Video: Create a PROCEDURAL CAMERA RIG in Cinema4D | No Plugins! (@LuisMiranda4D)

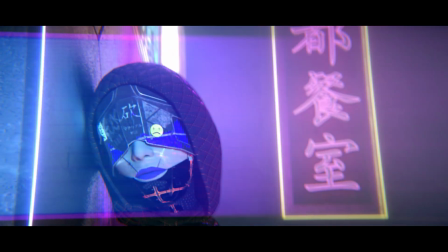In today's tutorial, we're going to create a procedural camera rig to achieve this camera move using nothing but built-in tools inside of Cinema 4D.
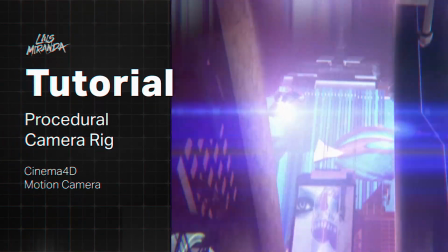Hey there, it's Luis Miranda. As some of you may know, I was a presenter at SIGGRAPH a couple of weeks ago, and I put together an hour-long presentation breaking down my production process, but I actually had to cut some of the content to fit the runtime, so I am turning each section into smaller tutorials and including the content I cut out. And for our first tutorial, we're going to look at the camera techniques that I used in my short film, High Tech Low Life.
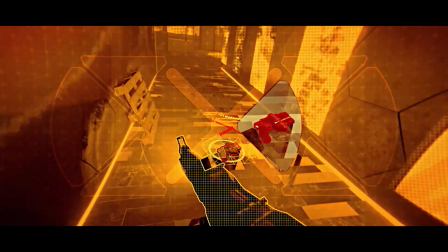We're going to create a procedural camera rig using Cinema 4D's built-in camera tools.
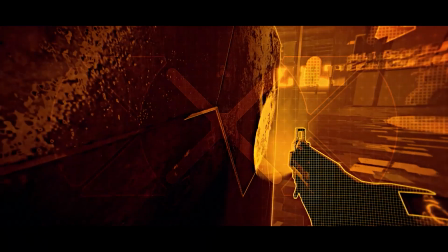It's a really powerful technique because it allows for quick adjustments and iterations without ever having to touch any PSR keyframes.
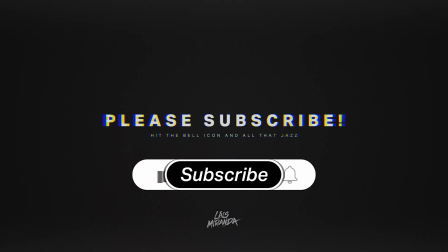All right, let's get started. Before we get started, it would help me a lot if you subscribe to this channel and hit the bell icon so you can get notified every time I upload a new tutorial.
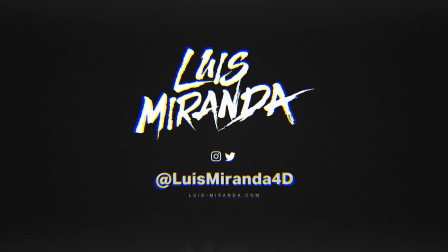I'm also on Instagram under LuisMiranda4D where I post a lot of renders, many of which become future tutorials.
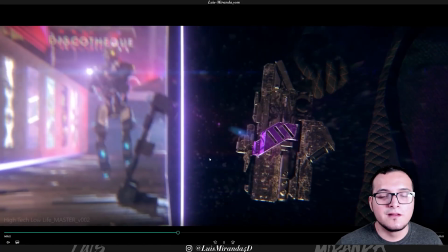Okay, so I'm going to be breaking down this particular shot namely the camera work because inside of cinema 4d there's a technique that you can do that will
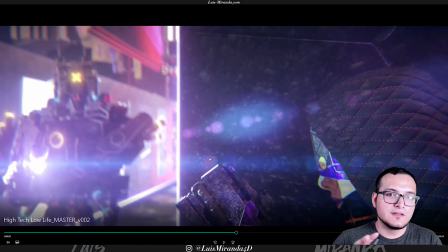allow you to create a procedural camera system one where you can just simply it changes a couple of angles and the system itself will then
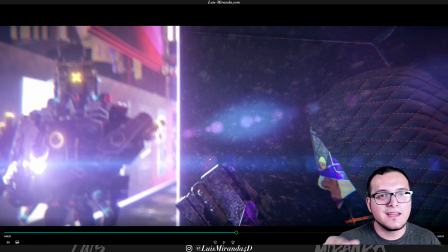transition between all the shots while maintaining focus and also giving it a little bit of a handheld look so that it feels a little bit
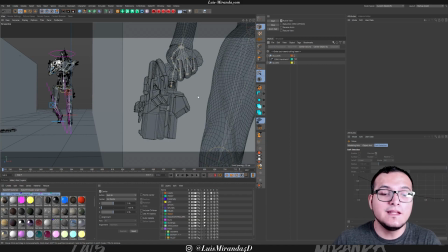more organic so let me show you guys what i mean so i'm inside of cinema 4d inside a very simplified version of my project file as you can
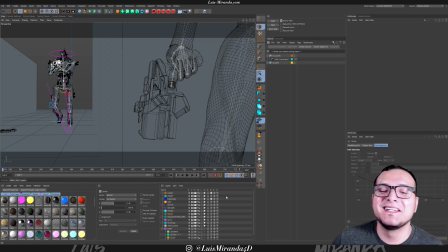see I have all these layers and a ton of them are turned off so let's go ahead and check this out so as you can see I have
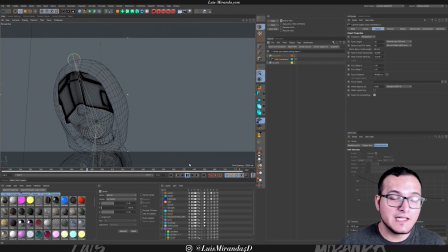the camera move already done this is the final one that I used in the shot inside of the short film so it goes from the
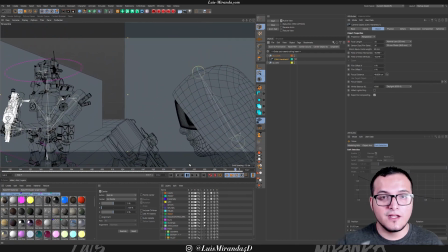gun to her face to framing the robot so let's go ahead
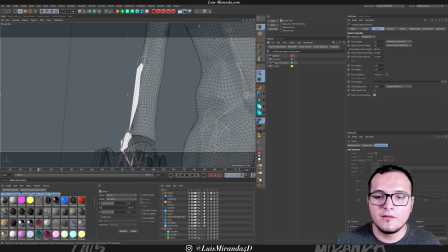and get started let's go ahead and create a new camera yeah let's go and drop it in
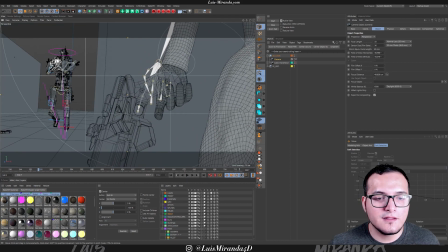let's hop on in here and let's go ahead and set up our three angles
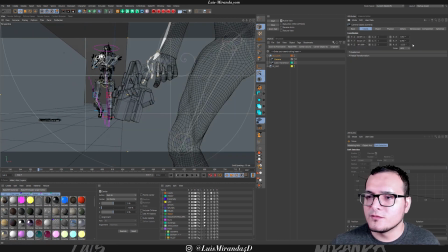so let's just make sure our rotation is set to zero so that there isn't any sort of banking or anything unusual so i like to use these
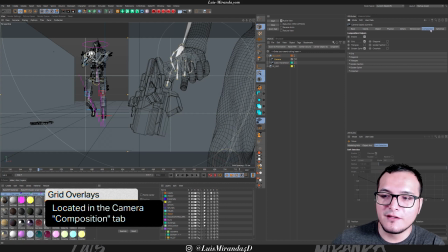compositional helpers so you get to those right here in composition and so as you can tell it was already activated i set my default camera to do that and so i like to use this for
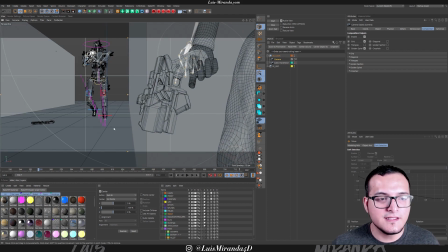you know composition purposes as you can see the golden spiral ends on the gun
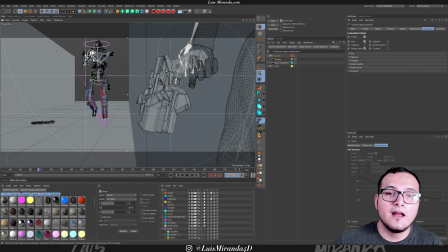and also I have the robot on one of my thirds cool so
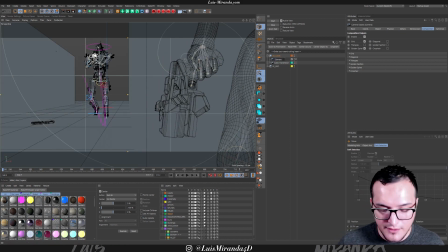let's go ahead and set that camera up I'm gonna name this guy shot one cool so I'm just gonna go ahead and duplicate this camera I'm
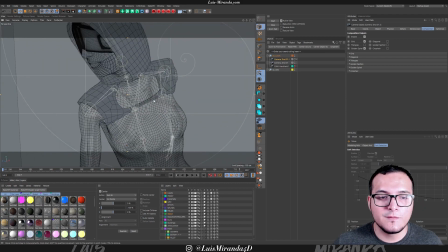gonna pull up and let's go ahead and frame this lady so
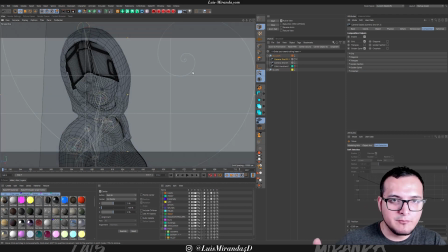something like this and normally I have something in the background to kind of like balance the scene but we're just going to pretend it's there so
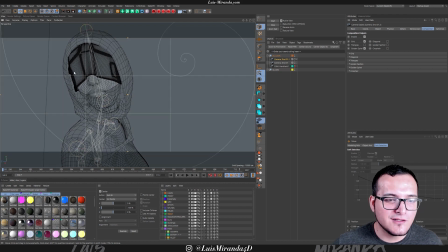we're going to use this third to kind of focus on her and let's go ahead and name this one shot two and now let's go ahead and create our shot three and this one is gonna be just a very simple kind of frame of both of them actually
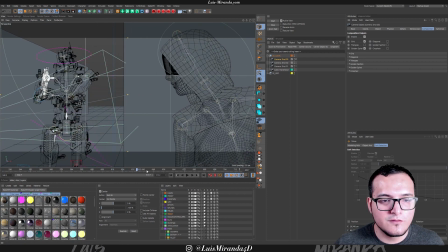let's get a bit further let's go ahead and move past the camera a little bit so that I can get
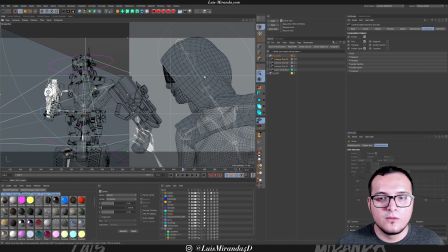a better angle on this cool all right so now we have camera
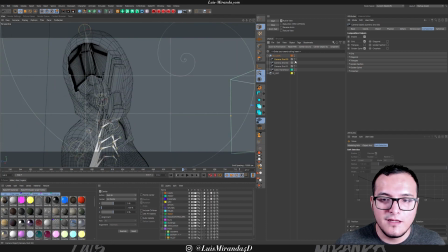one camera two and camera three okay so now what we want to do is create a morph camera so i'm just going to duplicate this one i'm going to call this one morph cool